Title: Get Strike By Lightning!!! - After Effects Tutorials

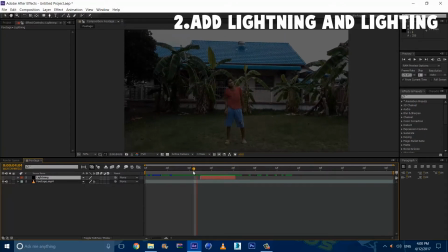and holding shift and so I should have this maybe I trim it about there right guys so now we can turn this back on now we're going
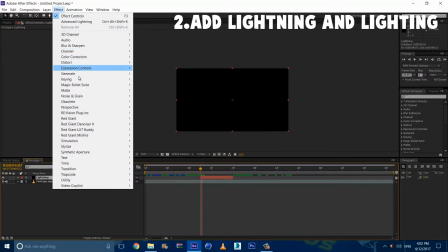to select the lightning go to effect generate and click advanced lightning
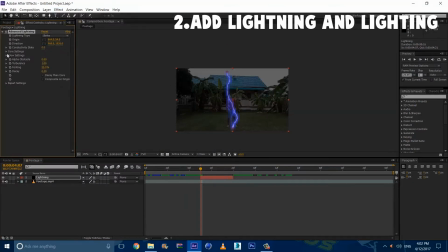I'm gonna turn the direction to strike we're going to go to the glow settings
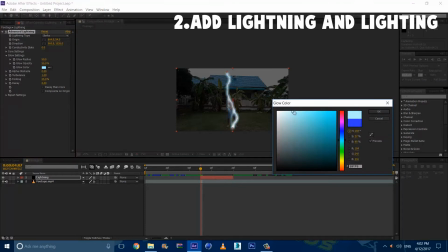and change the color to light blue so it is a bit more realistic well
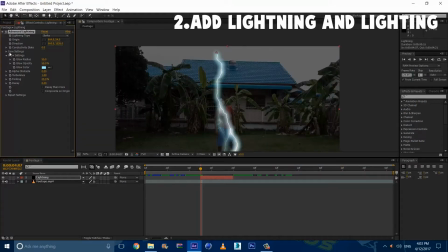right here we're going to go to four settings and increase it by a lot because a real lightning strike in your perspective is a bit large now we're to bump up the glow radius and it looks like we're
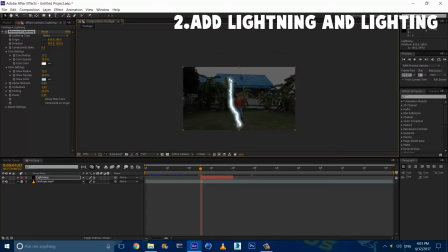done now for the first frame i wanted to just come down just a bit i'm going to select the top strike and put it above the footage
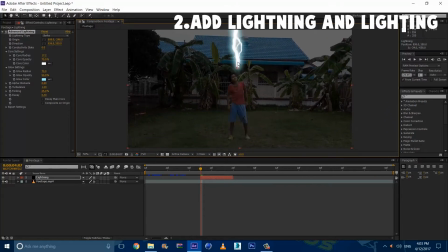now the bottom one i wanted to just stay above me for this first frame now i'm going to click the stopwatch on origin and direction go
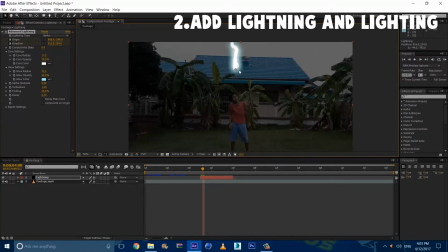one frame in fourth and strike it down your actor
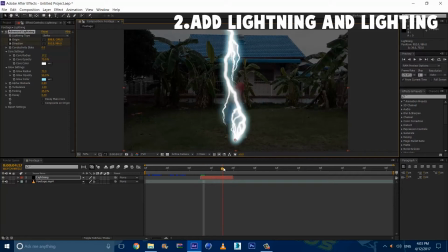like so so now you can scroll through the last frame and
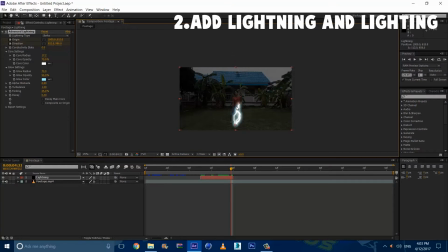we're going to go and just make it last a bit longer by selecting
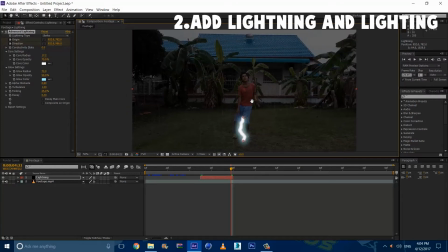it like that that way we have a cool little animation we're going to go one point backwards and
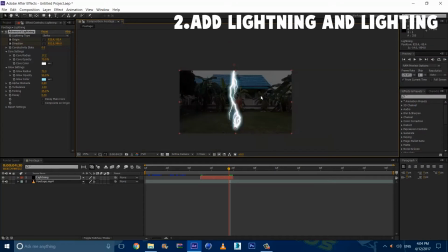this still has to be on top so now we should have something like this it still looks pretty bad so we can go from the middle and adjust the lightning
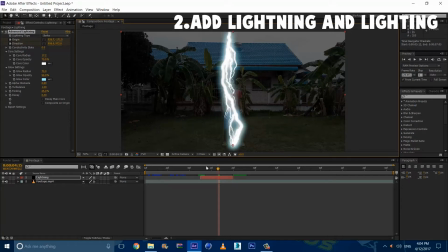button position by like that now we're going to go to the first and we're going to hit the stopwatch on conductivity state and go to the end and bottom it up as much as you want i go as high as 89 even 90 and
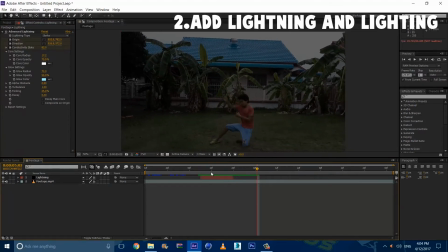now if you take a look it really looks like a lightning strike so now that we have the lightning we now have to add the lighting this is what cells they affect
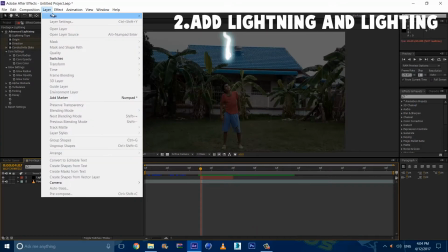the most so we're going to go to layer new adjustment layer and
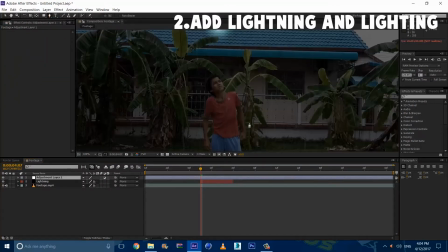we're going to make a mask around myself or your actor
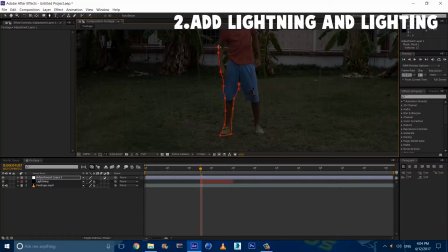so just a rock mask it doesn't have to be a perfect mask so like this is a thing where it doesn't really have to be perfect we just want the
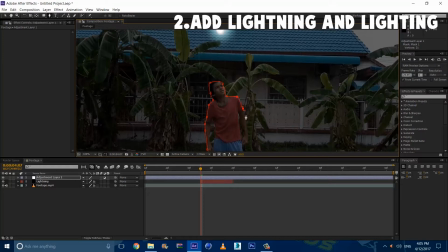lighting around your body
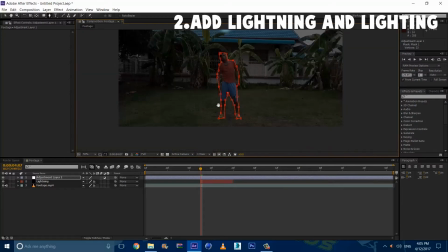so just make a rock mask about right there we will go hit M and hit the stopwatch we're going to trim it also like so when the lightning starts and ends
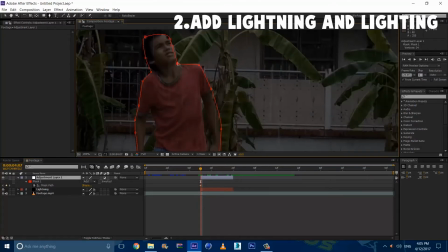and we're going to animate it so that it sticks to our actor go a few frames for and
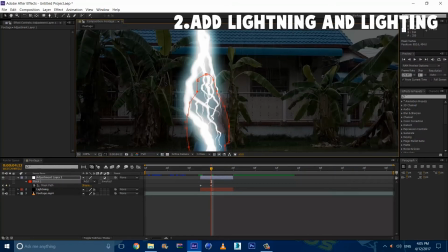adjust the mask to your actor like i said it's a rock mask so it doesn't have to be perfect now
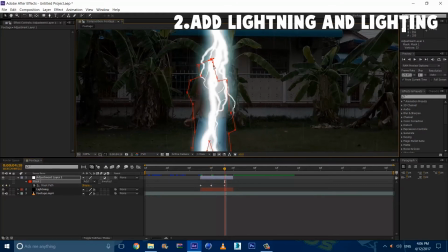i'm done here i'm just gonna go right here just change it a bit we're gonna go to the last frame and just
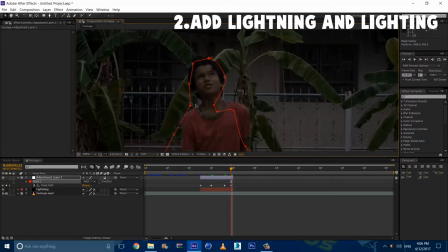now try to get it a bit more perfect since we see ourselves a bit more once you've got the mask We're gonna go to Effect,
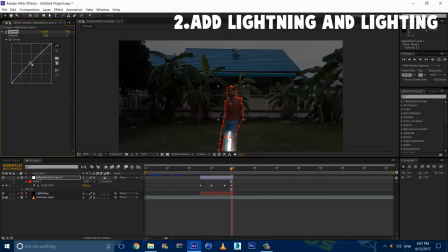Color Correction, and Curves, and we're gonna bump it up by a lot because the lighting is super bright.
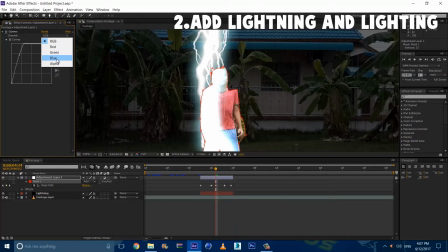Not too much, but like pretty effective. Select the RGB and change it to blue and rub it up a bit. Now it's a bit blue, so we're gonna go to green and want that up also. I think the brightness is too high, so blue.